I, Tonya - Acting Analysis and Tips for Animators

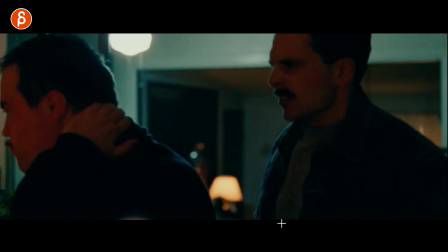[4:09]
I mean, that's how well I draw. But there's so much you can do just in this moment where this is your acting. This is your moment where I'm gonna add something to the scene that is my own, and I'm gonna add. And you can change the subtext where maybe they're mad, and maybe at this point the guy actually looks at him and smiles and realizes maybe it's not that bad, or he's such an idiot. I mean, he can't help himself. Maybe I'm too harsh. Or he gets even more angry, maybe grabs an object and is ready to punch him, and maybe the other character would then turn around and see him, and he has the object and looks at him, just puts it back down. So there's so much more you can do once the audio stops. I thought that was a really cool moment, and it's this in this movie, it's throughout this movie. So in general, I highly recommend that you watch this movie. Another scene that is fantastic is when you see the actual incident happening, and how the character kind of prepares for it and is nervous, and it just has that tension in it. So if you look at his body posture, how he moves, how he looks around, the constant breathing, the nervousness, you can see that.
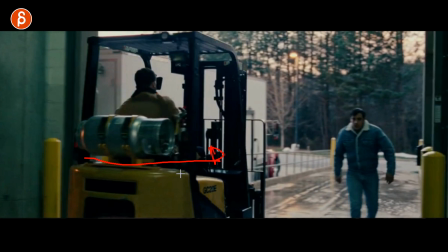[5:10]
Also awesome intro. I love how we just follow this vehicle to kind of reveal that character.
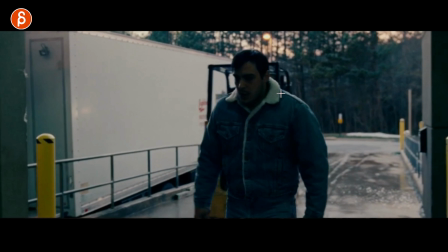[5:15]
It's a small thing, but I love stuff like that. So you can see here, he has, I don't know if he's like a puffy jacket, but he has those shoulders really up, the arms are curved out, but he has this constant, to me as I watch this constant inhale where it's just always,
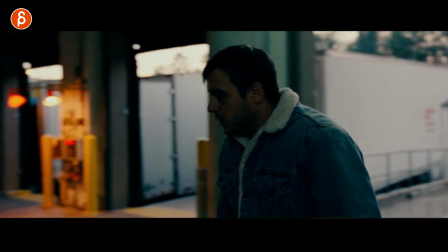[5:29]
there's so much tension in him. He's so tense in this. And you can see as he walks around, it kind of ramps it up where he is,
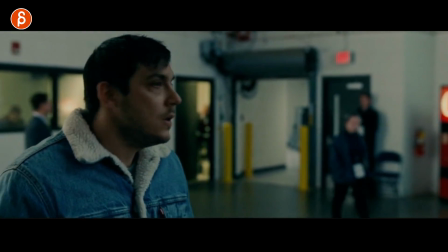[5:36]
I won't say relaxed, but he has those moments where he waits and looks, but then, okay, what should I do?
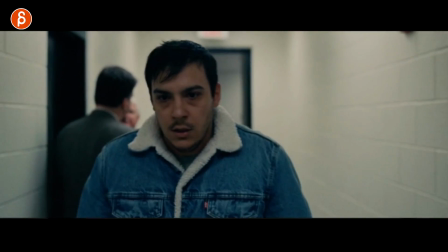[5:42]
And it just continues on where it just escalates, where it gets worse and worse.
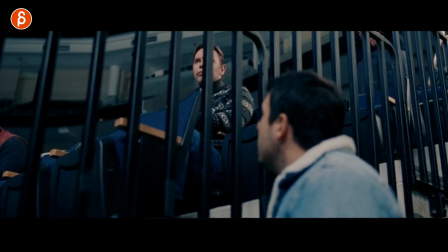[5:47]
He looks for her as he realizes where she is and who it is,
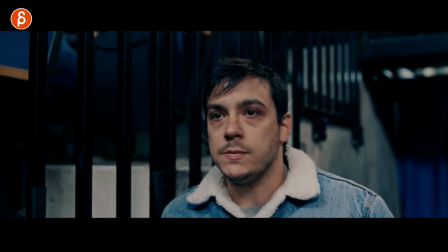[5:51]
and he finally has now a visual, representation of, I got to do this to her.
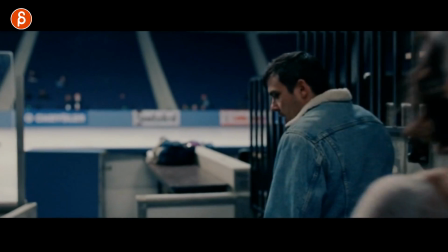[5:56]
Obviously, he gets more tense, more nervous, and you got this little pause there in the movie where he gets ready.
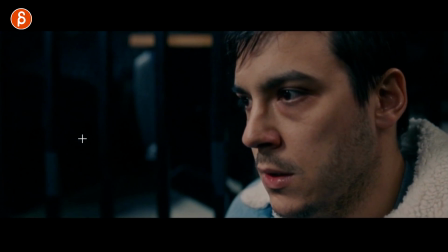[6:03]
There's more breathing. I love this here, the closing of the eyes. There's so much to this.
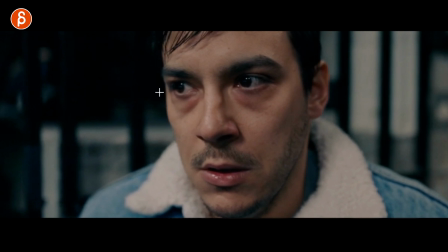[6:09]
I mean, he looks like me during my sick days here with all of this, but anyway.
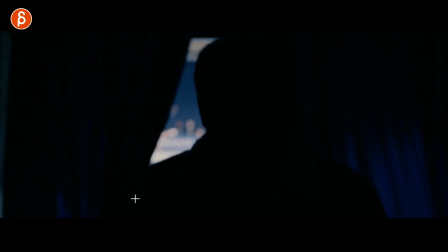[6:14]
And then as he continues here, also the music ramps up. You can see this in the link when you watch the scene separately.
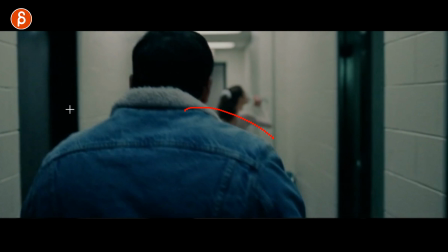[6:21]
Gets there, and even this, like, to me, there's something about those high shoulders, the tension here.
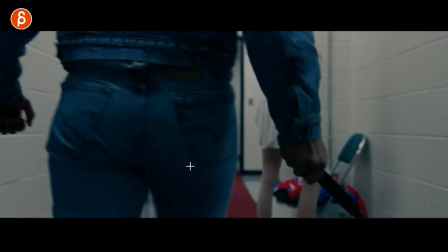[6:26]
There's no swinging of the arms. You got the fist here. There's so much in there. Nice silhouette there, and then bam, goes into that, and then he just freaks out.
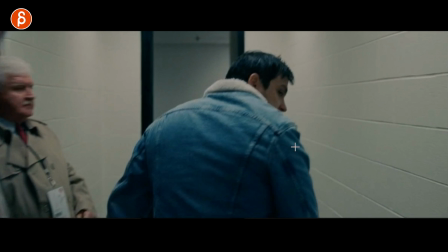[6:35]
I love how even in this we don't see the baton. But you can see how this arm is much stiffer as he walks.
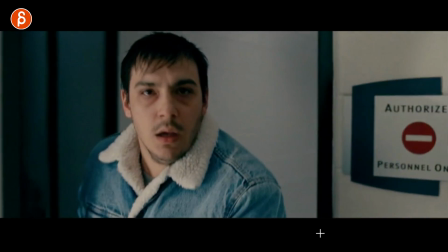[6:44]
And the thing that's absolutely ridiculous in this movie, in a good way, is that all those different acting choices where he's trapped, he needs to get out.
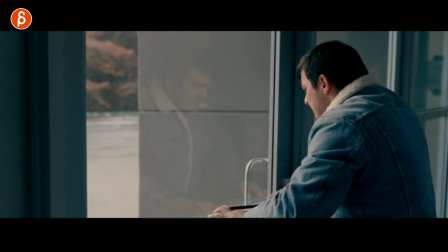[6:53]
He tries to, it's a very, very weird way to get out there to hurt yourself.
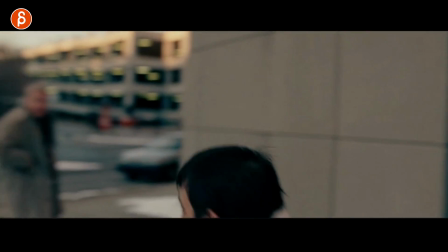[6:58]
But what I love about this is that as he turns around, that's his partner here, he just tackles the guy for no reason. I love it. He just grabs him, tackles, goes over it, and then that's it. There's no reason.
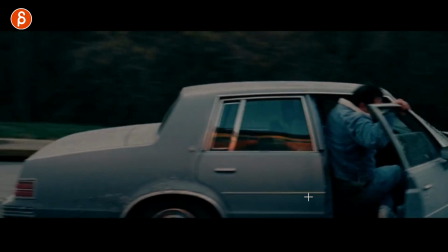[7:10]
But there's so many moments like this in this movie, just acting wise and acting choices that are just so strange but funny. It's an interesting mix in this movie where it's going back and forth between comedy and drama, seriousness and jokes where you just have to laugh. And I think some of the critics kind of didn't like that. I absolutely loved the movie. I loved the tone of the movie. But in general, I thought that was really interesting. And that's going to be an F&A later on where we talk about the default state of a character. One of the things that students do is they have the character and in T-pose, bring it back down and arms down, but then that's it. And then you can look at the reference and then act things out or have gestures, whatever it is. But the thing is, you have to look at what's the emotional state of the character. How do they feel at this point or in general? Maybe they have an overall lean like this. Not they want to do like, the hunchback or something, but they could be always like this. They could be kind of, proud and chest out, or if it's a bigger person, do they flaunt their belly and walk around like this? There's a certain posture that's going to be the character's default posture.